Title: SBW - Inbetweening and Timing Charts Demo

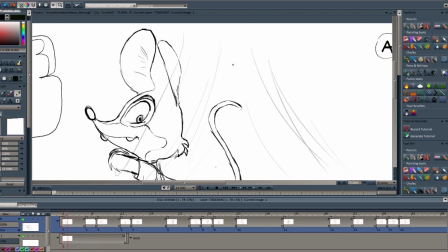Now, the in-betweening technique I want to show you guys is what I would like to call the point-to-point. What you do, combined with the skill of flipping, is that you implement dots and points that represent a specific accent of what needs to be in-betweened.
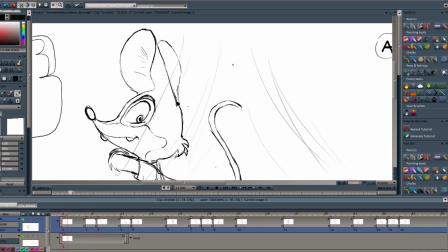If there's a sharp turn or change in direction within the lines, you want to make a visual note to yourself that you'll need to keep in track with these things during in-betweening. How? Well, in this example, I'm drawing points and dots first. This is a technique that improves observation skills, training your ability to see arcs and other hidden movements.
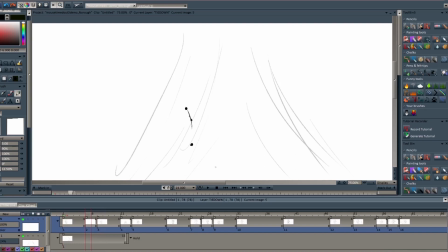I'm adding points based on where my accents are or where there's a lot of change within the lines and patterns.
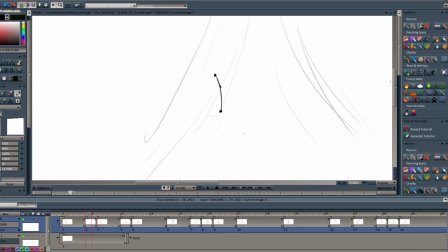Then I would connect the dots like as if I was doing those paper activities where you draw a line and connect the dots to make a picture. So I'm using that same principle for these in-betweens. I'm placing dots and points on things like where his hair is, where his eyes meet,
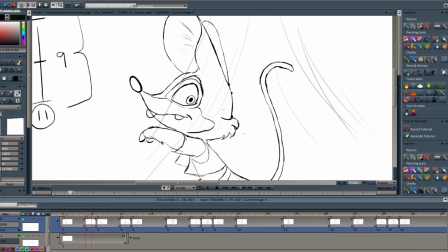where there's more fur, where there's less fur, where the head meets the neck. Just important aspects that you might want to keep track of. The work of in-betweening is more than just adding lines in between the lines of your drawings.
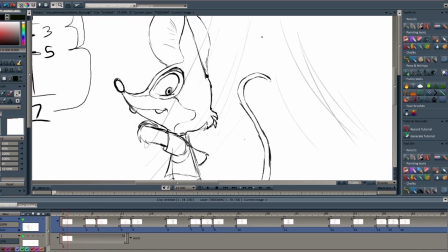It requires maintaining a consistent performance as well,
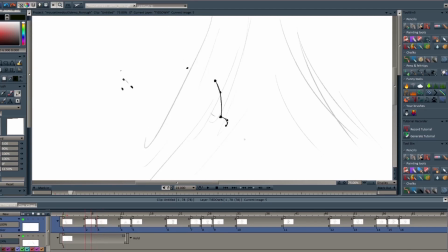and that requires being careful with how you treat important accents within your character or whatever it is you're in-betweening. Anyways, I'm going to in-between this. I'll speed up the video a bit so we can get to our points faster.
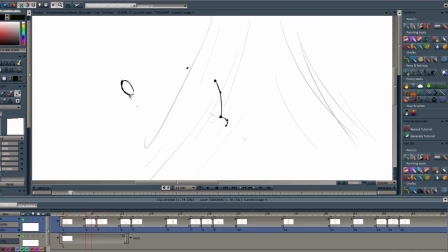But notice how my light table is off so I can just focus on seeing the clear arcs, the movement, and making sure the accents of the character are consistent. Also, stick to your gut feeling. Sometimes you're going to have to do an in-between where it won't make sense if you just in between or keep track of the shapes.
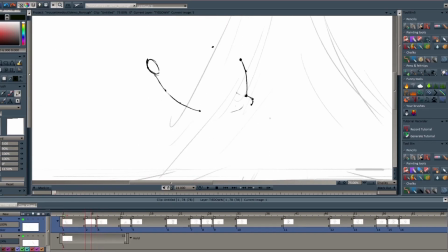Sometimes you'll just have to make a completely new drawing that doesn't really match with the in-betweens.
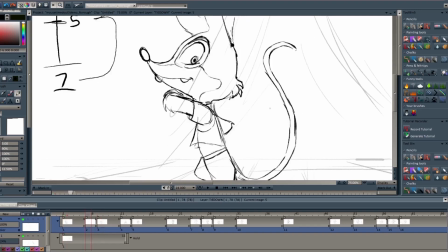It's fine. You'll just you'll basically just have to feel it out.
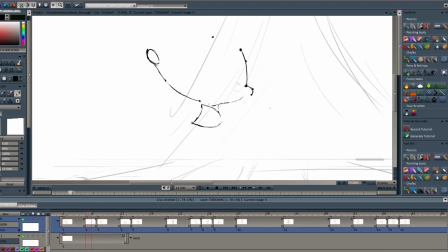In between of frame 5, using the dot-to-dot method or the point-to-point method, it sort of helps me maintain a consistent in-between between the two key drawings. So if you're trying to get better at accuracy and consistency,
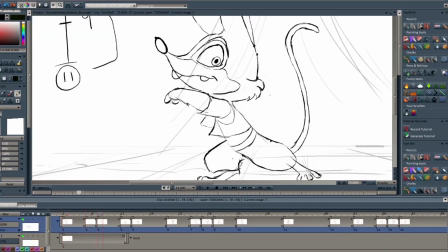I totally recommend doing a point-to-point approach to your in-between drawings when you're doing breakdowns as well.
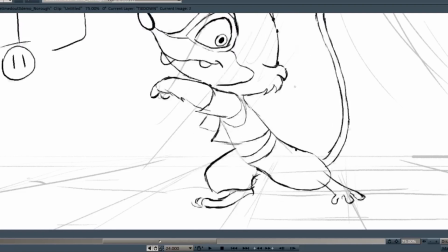But remember, this is just one in-between out of whatever umpteenth you have to do.
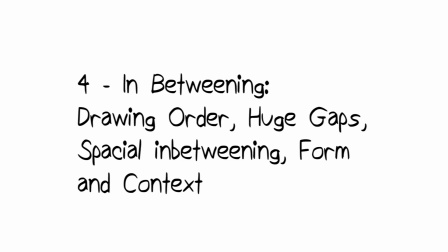So let's move on. Let's work with frame nine now. An in-between for frames seven and eleven.
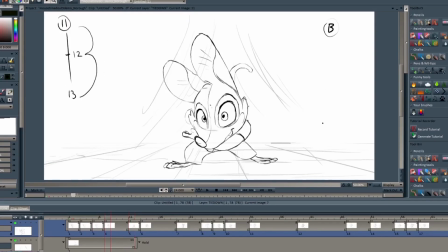Now remember when I said that there'll be cases where we'll have to in between huge gaps and it'll require to do more than just making in between lines? Well, let's say you have a character that's also turning their head during the motion. If you were to use a character like, let's say, Richard over here,
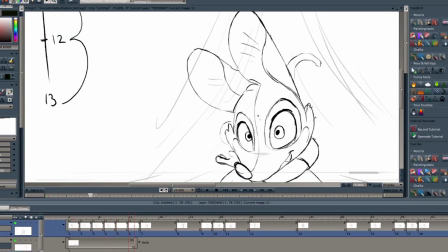and if I were just to in between the placement of the snout and the nose evenly from its first pose to the next pose, it's probably going to lose form. Why? Because most likely we're not thinking about the perspective or where it is spatial-wise, 3D-wise I mean.
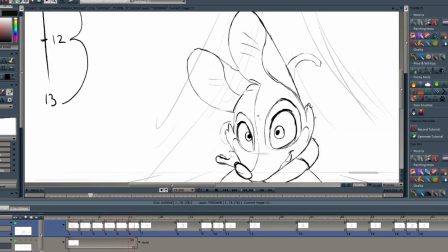So with that in mind, this is tricky, but you do have to treat the objects you're working with its form,
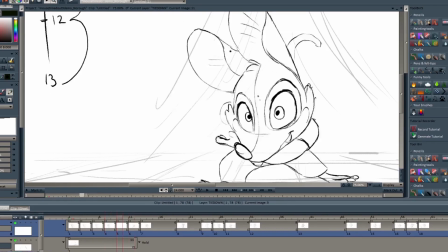its structure in mind, and how it's going to look facing different directions in perspective.
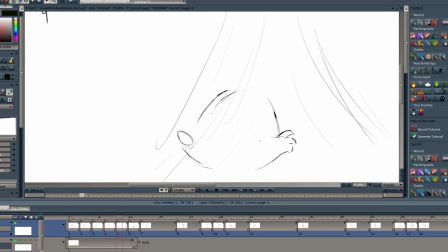It's because of his nose extruding outside of his head,
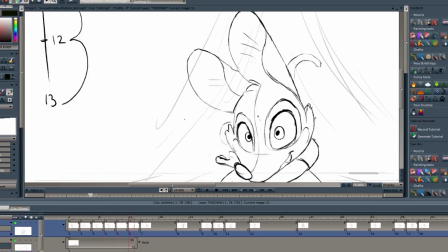And I feel like his 3 4th front view of the snout would be closer to the previous drawing or where he's turned sideways.
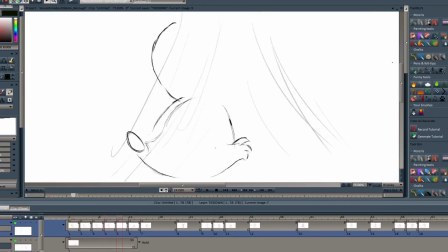It's because we're really taking consideration of the length of his snout. Well, let's try and think it this way.
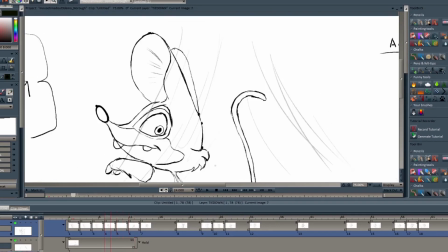Think of it as an arc that's happening at a bird's eye view of the character.
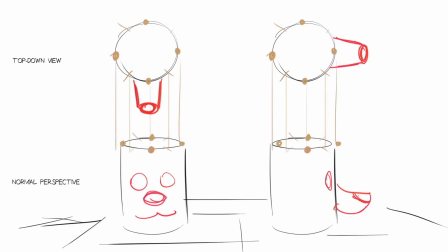The nose and the snout does follow a normal arc, but if you were to look at it in a normal perspective like this, you'll notice that the snout would probably favor one side or the other because it's adjacent to the arc on the bird's eye view.